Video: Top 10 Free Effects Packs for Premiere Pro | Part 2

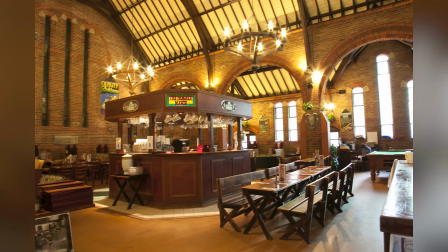4:07 Guys, you're gonna love pack number seven, but first let me tell you about this building behind me. It is a pancake house, like a restaurant built inside of a church called the Pancake Manor. Food's actually not that good, so I don't know if I'd recommend going there, but I used to eat there a lot a few years ago when I first moved to Brisbane.
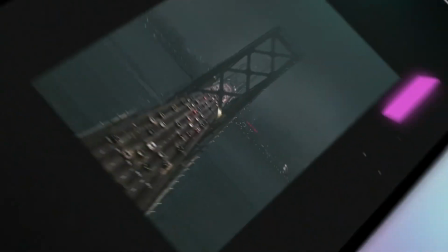4:20 So pack number seven is called the Social Pack by Premium Beat. And basically what it is a bunch of IG story templates.
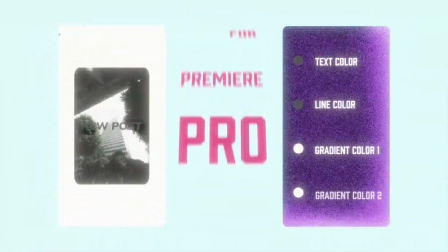4:25 Think about how impressed your clients are gonna be when you show up. You're able to whip up these incredible looking, engaging IG stories in like 2 seconds because they're ready-made templates. All right, guys, so this intersection actually means a lot to me regarding my history here in Brisbane. This is actually the first intersection that I got dropped off on about 5 years ago during my first trip here for a random film project.
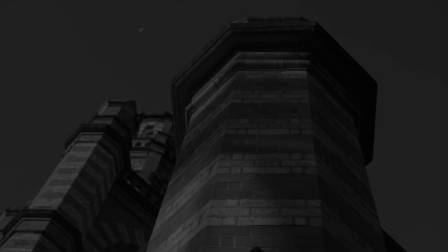4:45 And I had no idea where I was, so I just started shooting a bunch bunch of B-roll.
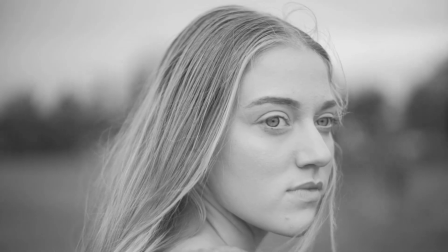4:49 I ended up getting the entire video done in about 2 weeks, and I actually still like how it turned out today.
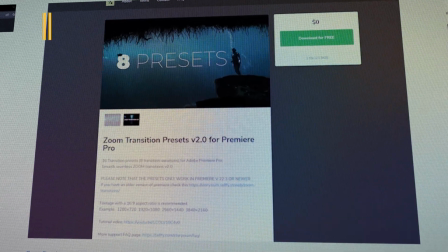4:54 But going on to the seventh pack we're gonna talk about is called the Seamless Zoom Transitions Pack by StoryCM.
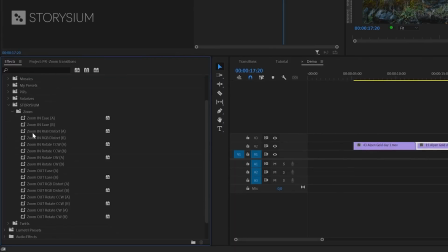5:00 In this pack, there's about 8 zoom presets, including an E-zoom, an RGB distortion zoom, and a few rotation zooms.
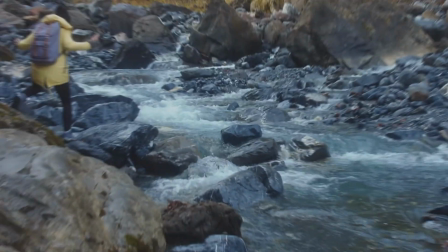5:06 They're pretty well made. Again, they're free, and what they'll do is they'll add just a little bit of dynamism to your normally boring, drab footage. It's getting darker, guys, and we're right in front of JB Hi-Fi. This is basically the Australian equivalent to America's Best Buy.
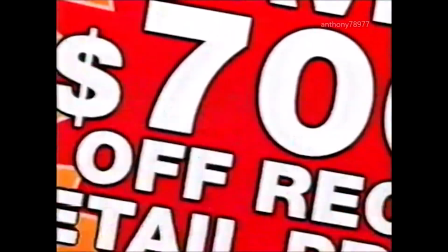5:19 Lots of electronics, camera equipment, and the like.
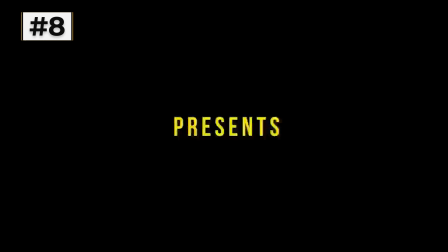5:21 For number 8, we have my bro Matt Alonzo's Color Glitch Transition Pack, which he actually made specifically for our channel to give out for free.
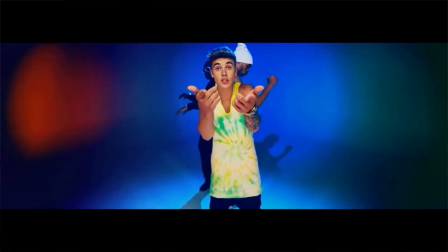5:30 It's the exact same effect that he used in his Justin Bieber Lolly video that he directed and edited quite a few years ago now.
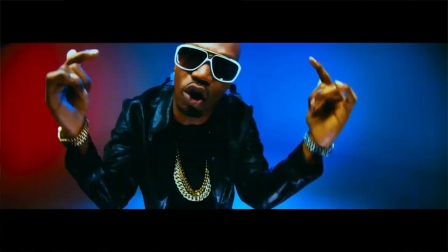5:37 This is just a really super dope effect that helps you just transition from one shot to another. It's great for high-paced edits. It just makes your footage pop out. And for number 9, we have the 4K Fog Overlays Pack.
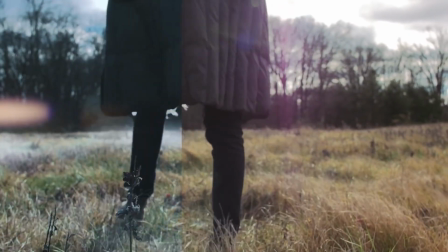5:47 These high-resolution, real 4K fog elements are best to be used subtly.
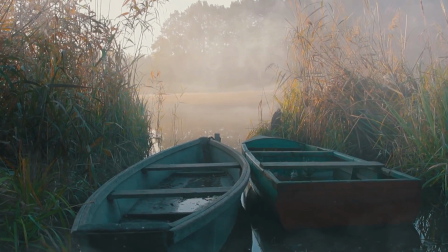5:53 You can add it to all sorts of footage to add just a little bit of texture to the atmosphere, or to make it look like there's actually real fog in the scene.
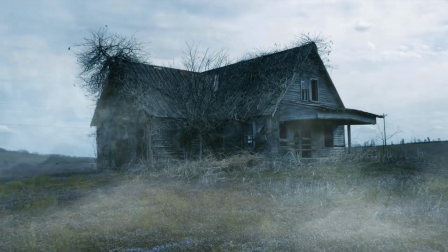5:59 There's over 21 elements in this pack, so there's a lot to choose from. I'm sure there's one that'll be perfect for your project, but again, remember, use it subtly. You want it to actually look real. We're back at Queen Street Mall, where I end most of my days, and for the last pack, we have the Computer Screen Template and Generator.
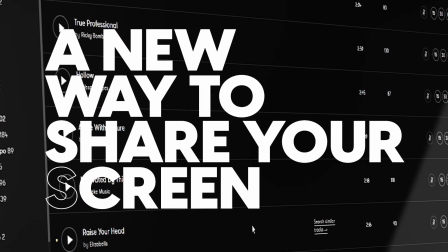6:14 This screen generator lets you bring realistic,
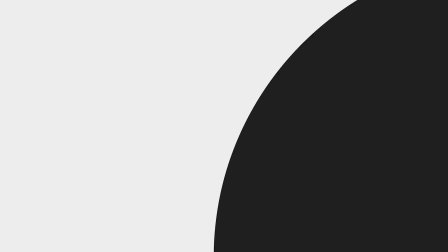6:17 customizable screen reflections and movements directly into Premiere Pro without the need of any plugins or having to learn After Effects.
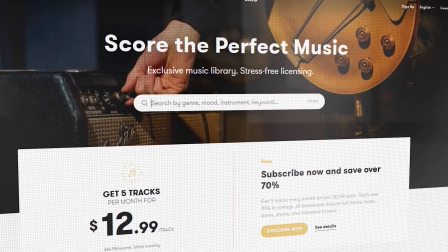6:24 This is a really nice way to replicate that, say, Netflix documentary look, or anytime you need to garnish your image by placing it inside of a moving computer screen. Thanks so much for watching, guys. It's getting late. I'm gonna head back to the house. Please make sure to put in the comments below any really cool free effects packs that I might have missed for Premiere Pro. Thanks so much for watching, and as always, remember to keep it chill.